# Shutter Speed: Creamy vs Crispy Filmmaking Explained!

In filmmaking, there are basically two approaches to shutter speed, creamy and crispy. Which one is which, and which do you use where and when and why and how and wherefore? Let's find out. I'm James Archer and I make videos about making videos. If you're the kind of weirdo who watches this stuff, you should probably subscribe so we can be weirdos together, forever.
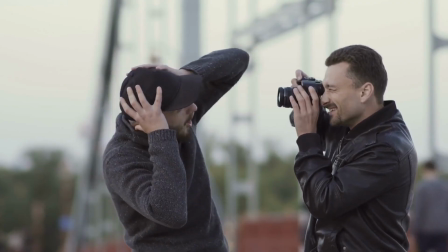(0:18)
Who even cares about shutter speed? That's for photographers, right?
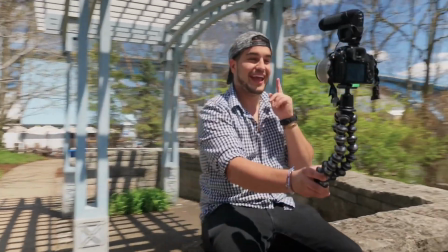(0:21)
We video people just put our camera on aperture priority mode and start shooting video and everything seems to work out fine. Until it doesn't. You swear you didn't change anything on your camera, but all of a sudden that footage you just took looks jerky and choppy. It's not smooth and buttery the way it's supposed to be. That wedding ceremony you just shot looks more like a Jason Bourne fight scene. What happened? You didn't change anything. Well, you thought aperture priority mode was fine, but you've just learned the deep, dark secret that all video creators eventually have to contend with, and that's that shutter speed matters. You have to remember that video is really just photography done really fast.
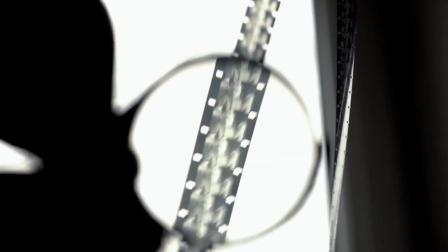(0:54)
Each frame of a video is basically a photograph, and all the rules of photography still apply.
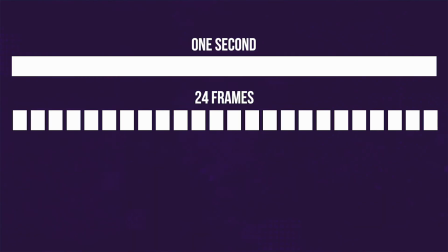(0:59)
Now, let's say, for example, you're shooting 24 frames per second with a shutter speed of 1/500th of a second.
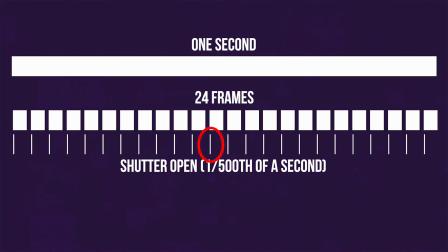(1:05)
What that basically means is that the shutter's only open for 5% of the duration of each frame. And in between, your camera is just hanging out waiting for the next frame. And that means that all of your subject's motion between those short periods when the shutter is actually open is lost. It's not recorded. And because your shutter speed was so high, you actually wind up with a very crisp image.
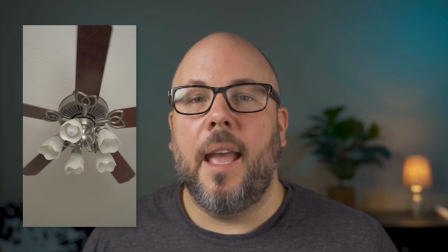(1:25)
There's no blurriness from your subject moving. And on the surface, that can sound like a good thing. But the problem is when you stack them all together, you see all the gaps in between the motion. And the footage comes out a little bit jerky. Now, there are times when this is okay, and you actually want those really crisp, kind of jerky images. Sometimes this is used for sports photography or action scenes or battle scenes.
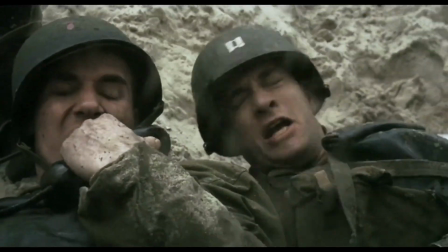(1:46)
It creates kind of a sense of frenetic activity, which might be what you're looking for in the shot. Check out this scene from the movie Gladiator, for example.
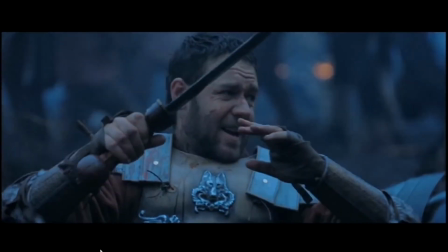(1:53)
This was shot with a high shutter speed. It helps the scene feel frantic and chaotic.
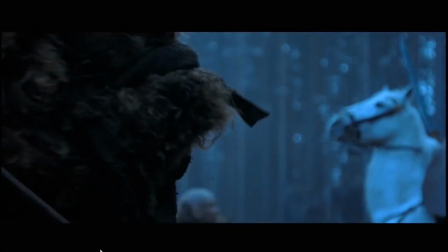(1:58)
If you go frame by frame, you can actually see how fast the shutter speed is. These clearly defined particles are a dead giveaway.
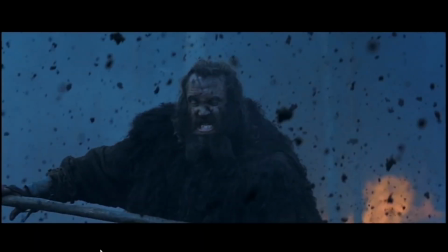(2:04)
With typical shutter speed settings, these would be a lot blurrier because of their fast motion. Now, if you're trying to shoot anything except an action sequence, this can totally feel weird and really mess up your footage.
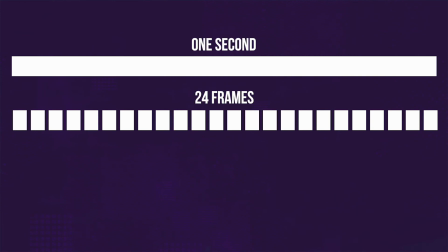(2:14)
If you're looking for footage that feels cinematic and creamy, the standard rule of thumb is that you want your shutter to be open for about half the duration of the frame.
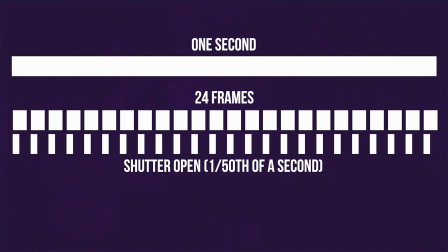(2:21)
If you're shooting 24 frames a second, you probably want your shutter speed to be about 50th of a second. If you're shooting 30 FPS, you want about a 60th of a second. If you're shooting 60 FPS, you want about 120th of a second.
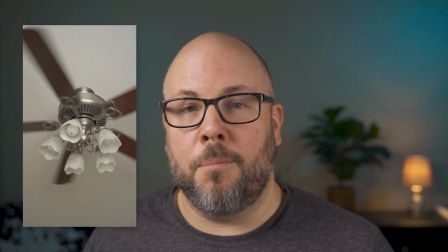(2:33)
That's going to give you the most normal, appealing, cinematic motion blur that represents what we're used to seeing and what feels right to us. It's the same standard that Hollywood has been using forever, and it's just what we consider normal. Any slower or faster, and it starts to look a little weird to us.
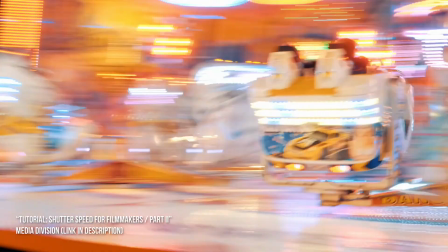(2:48)
Another option is that you can slow the shutter speed way down and get extra creamy footage. This kind of blurs everything together, and it does start to feel really weird to us, but sometimes this effect is useful if you're trying to convey a sense of an altered state or dizziness or drunkenness or something like that. Other than that, you probably want to use it pretty sparingly. It's a weird look and it's usually not what you're looking for. So enough talk, let's compare what these shutter speeds feel like so you can experience it for yourself.
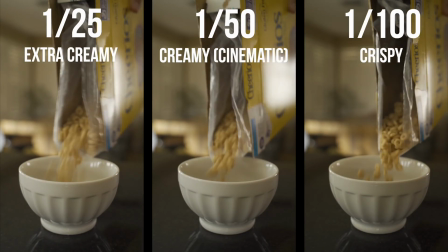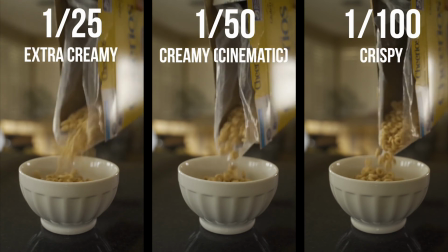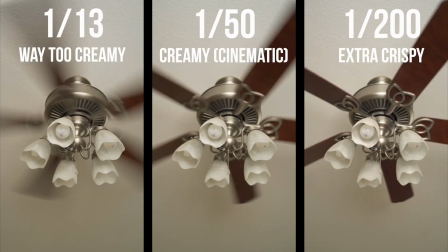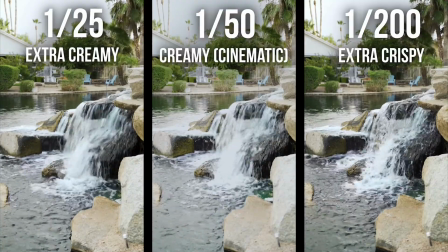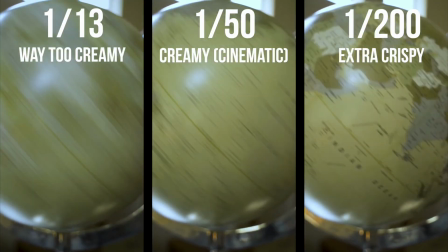(3:41) Hobby. I mean, pretty cool. Well, I'll use rubber installs.
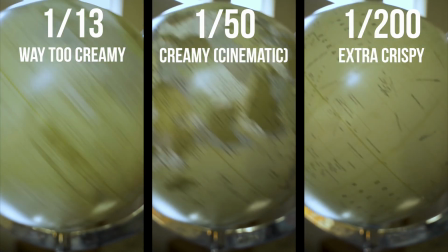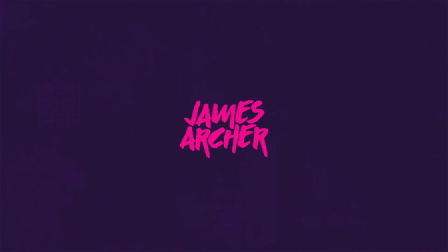You could have so says Benos. Kill your body. Careful, I thought sorry, eh?